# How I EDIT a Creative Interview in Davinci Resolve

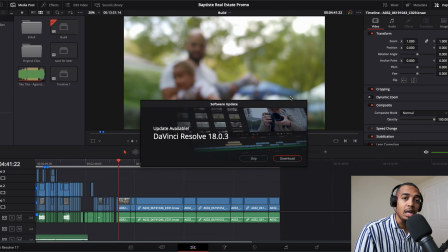Hey guys, so it's your boy, Guided Business Media.
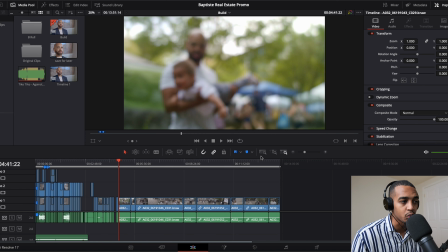I pretty much just wanted to come into Davinci today to be able to finish this real estate promo for my guy Baptiste. He's an amazing real estate agent. I'll be sure to put all of his info below at the bottom of the screen or somewhere above up here.
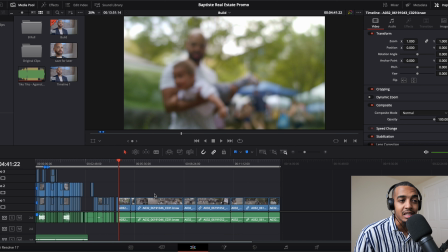And yeah, if you're looking for a house and you're in the DC, Maryland, or Virginia area, he is your guy. So cool. So let's go ahead. Let's jump into Davinci Resolve.
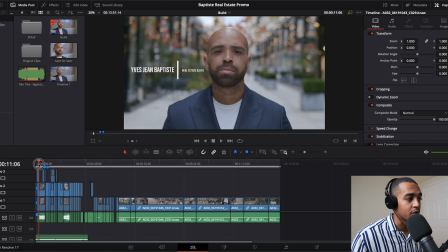I pretty much had the entire interview already chopped up and everything looks good.
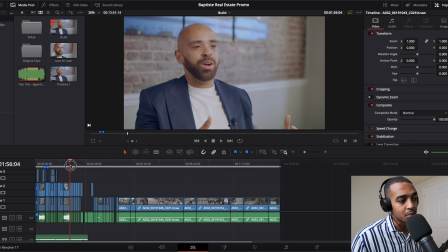I had some B-roll, but we needed to be able to get some other shots of his family to kind of like top this off.
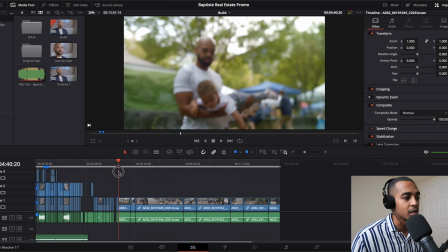One of the biggest things I learned from this project overall was make sure when you plan with your clients that they
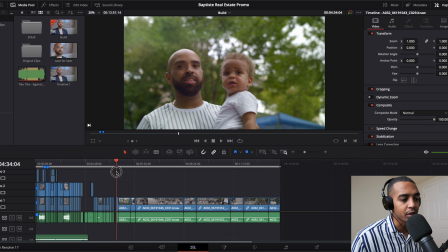understand your vision and you guys are on the same page about that. I think Baptiste is an amazing guy. We had some really good chemistry from the beginning, and he was just like, hey man, I don't really do this whole me in front of the camera thing, but I just want you to do your thing. So as a director,
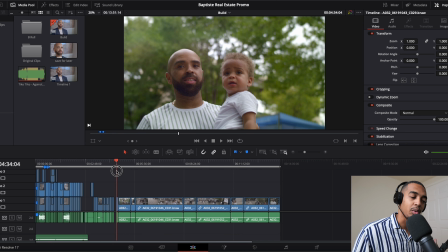you really want to be able to make your clients feel empowered and comfortable, to just kind of like let their personality shine, both in the interview portion as well as like the B-roll. So going to the shots that I wanted to grab was really just like having his family there, portraying him as somebody who's trustworthy, honest, just a really, like down to earth guy, someone you want to buy a home from at the end of the day.
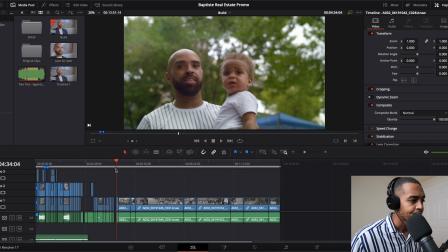So yeah, let's check this out. So pretty much I already went ahead, I color corrected these clips.
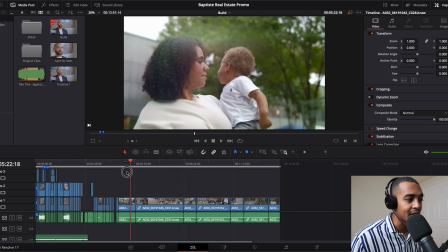In order to color correct a lot of these clips, I basically used this base one.
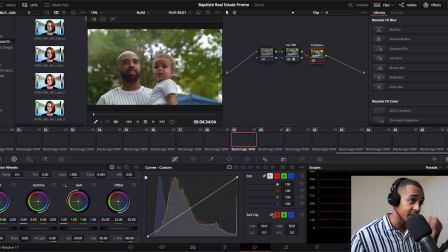I went into my color tab and right here I have a compound node.
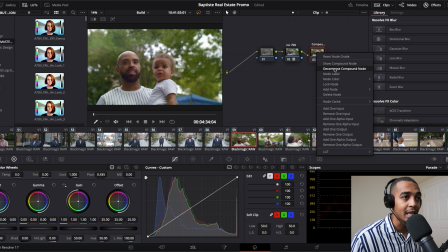If I go ahead and I decompose this compound node, all I did was basically I used my buttery LUT for the Ursa Mini Pro, just Rec 709 V2 with no contrast added. And I just went ahead and I upped my, let me go ahead and turn these off so you guys can see what's going on.
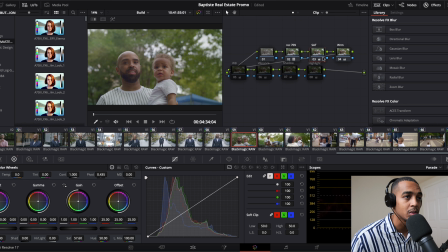Boom, boom, boom, boom, boom. Cool, so we went from log footage to my Rec 709. And post my Rec 709, I wanted to go ahead, like I said, so basically, like I said, my saturation.
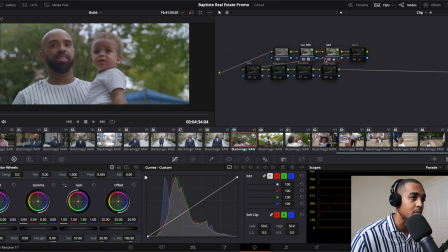So once I went ahead and did that, just added some color into their skin tones because I felt like it wasn't true to life. Then from there, I went ahead and I just like increased the color temperature. I kept it, there we go. Yeah, I had bumped up the temperature by about 300. Then I went ahead and I white balanced it out.
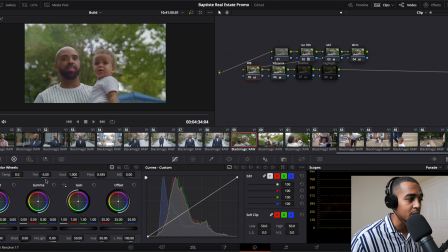Yep, so on my white balance, all I did was just change my tint more towards the green side. When I was first editing, I had kind of used the RE log C conversion LUT, and I thought that looked really nice, but it wasn't exactly the look I was going for. So then, yeah, I just went ahead and I bumped my tint down by about 3.
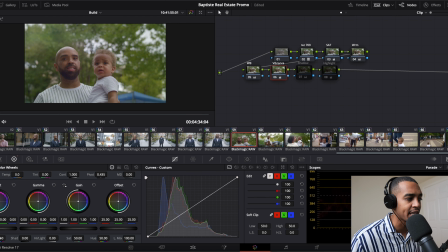On the Vibrance tab, I went over here to the color boost section, and then I just went up about 10 or so. I really like sometimes, especially when I'm using black or brown people, for them to have like a rich color in their melanated skin.
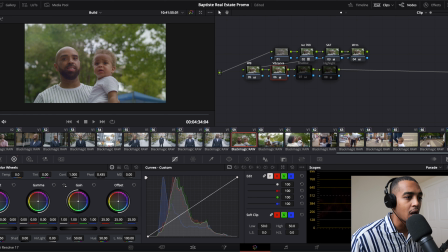I just think it looks really, really nice on camera. It doesn't work for every single shot, but it was really like a nice overcast day, and I wanted to be able to kind of like have a nice natural amount of contrast, but also have them look warm,
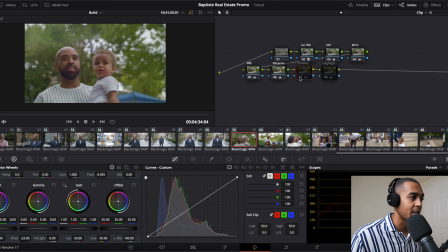if that makes sense. Then I went ahead and I just went ahead and dropped my shadows on here, just because like this is really nice. It's very milky, but not the look I'm going for. I wanted to add in a little bit more contrast to the image here. And then lastly, I brought it up some by just adding my highlights in.
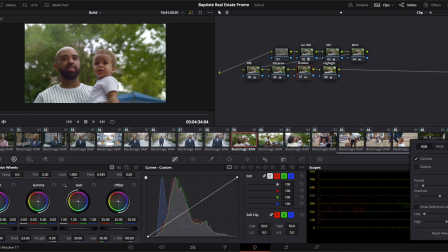So then now, if you guys can look at, give me 1 second, bring up my parade some so we can see it. There we go. All right, so like I said, like it's saying over here, like in my RGB, my highlights are clipping, but I feel like personally, use your eye, but then also understand like you don't always have to have everything perfect.